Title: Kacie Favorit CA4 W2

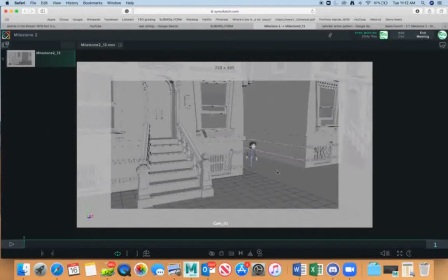But in order for a walk to look correct, even from this angle and this far, is that you are supposed to have 4 poses in one step, where I'm not really sure you have.
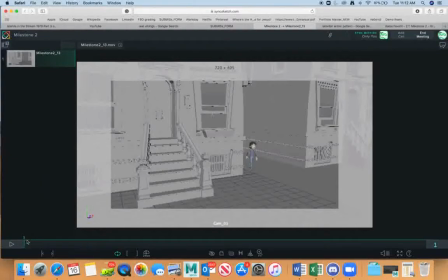Let's see, from start we have a contact. The contact on the back foot, heel is supposed to be up. On the front foot, toes are supposed to be up. Down,
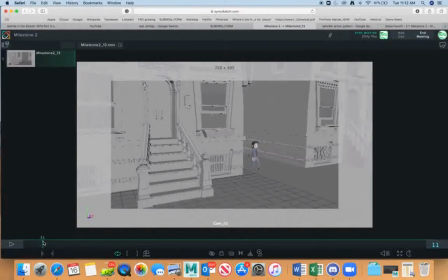passing, up. On up pose, the heel on supporting leg starts to go up, so it's halfway between being flat and contact, where is the most up.
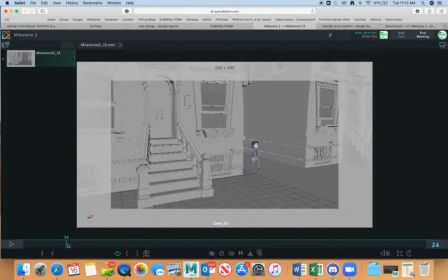Contact, again the same problem like the first contact, it's flat, it shouldn't be flat feet.
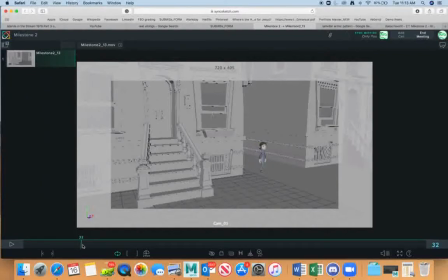So now you're missing down pose, you're going to straight to passing, and you're missing up pose, and again both feet are flat on the contact,
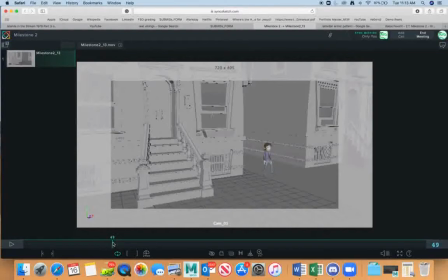missing down, missing passing. So you're missing quite a bit of poses here in this walk. I don't know why, because by now it was supposed to be done.
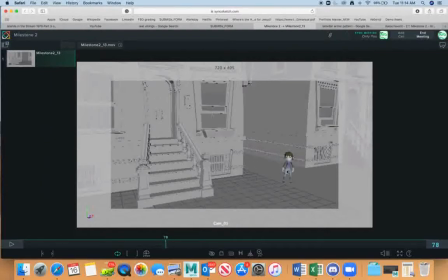Now here for this big jump, this character should go in a much bigger anticipation, and then in order to jump up you need a pose where he's still in a contact with the ground, but he's very stretched, because that's the moment where he
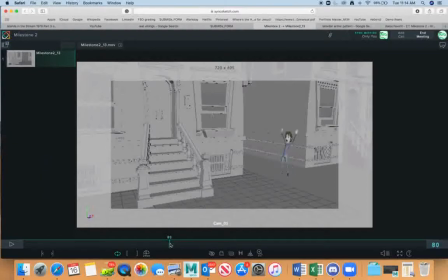is pushing himself off the ground, fighting the gravity force, you know. And then it gets to here, and then from here he would probably
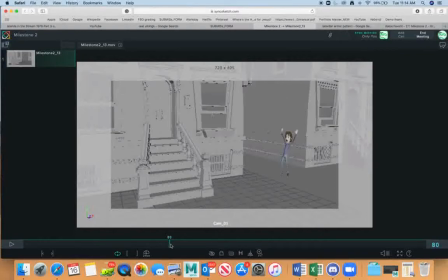lift the legs, bend the legs a bit on the top of the jump, and then going down again. Down has to come first with the contact with the straight legs, and then from the straight,
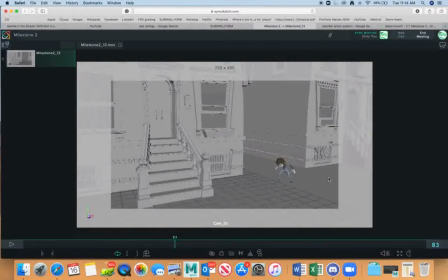you remember from the principle of animations we have a squash and stretch. Well, there should be stretch first in a contact with the ground, and then it goes in a squash.
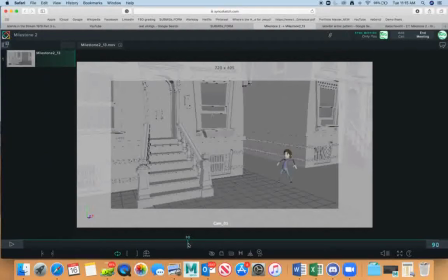Then suggesting that the character is afraid by moving knees is okay as long as everything is moving, but in this case
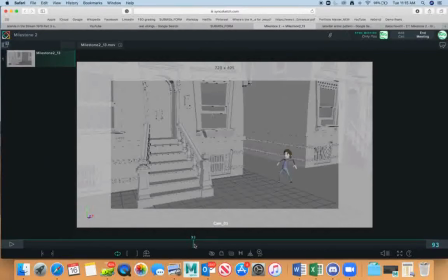the body of this character is frozen, so that is not okay. And then character is supposed to go in some kind of anticipation for moving forward.
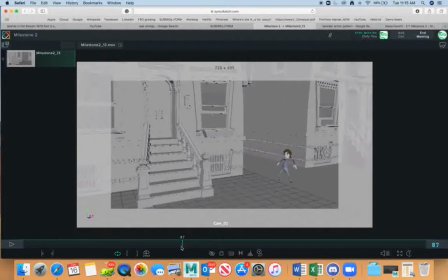Now I would imagine if this character is really scared, that the character would actually run towards this. Run.
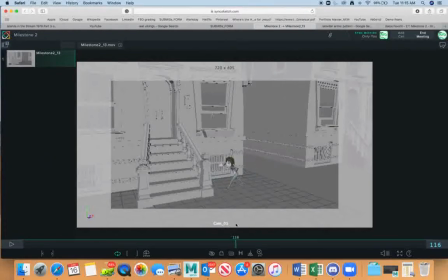And the poses that you are giving me are not poses of run, these are poses of fast walk. And you are giving me only contacts.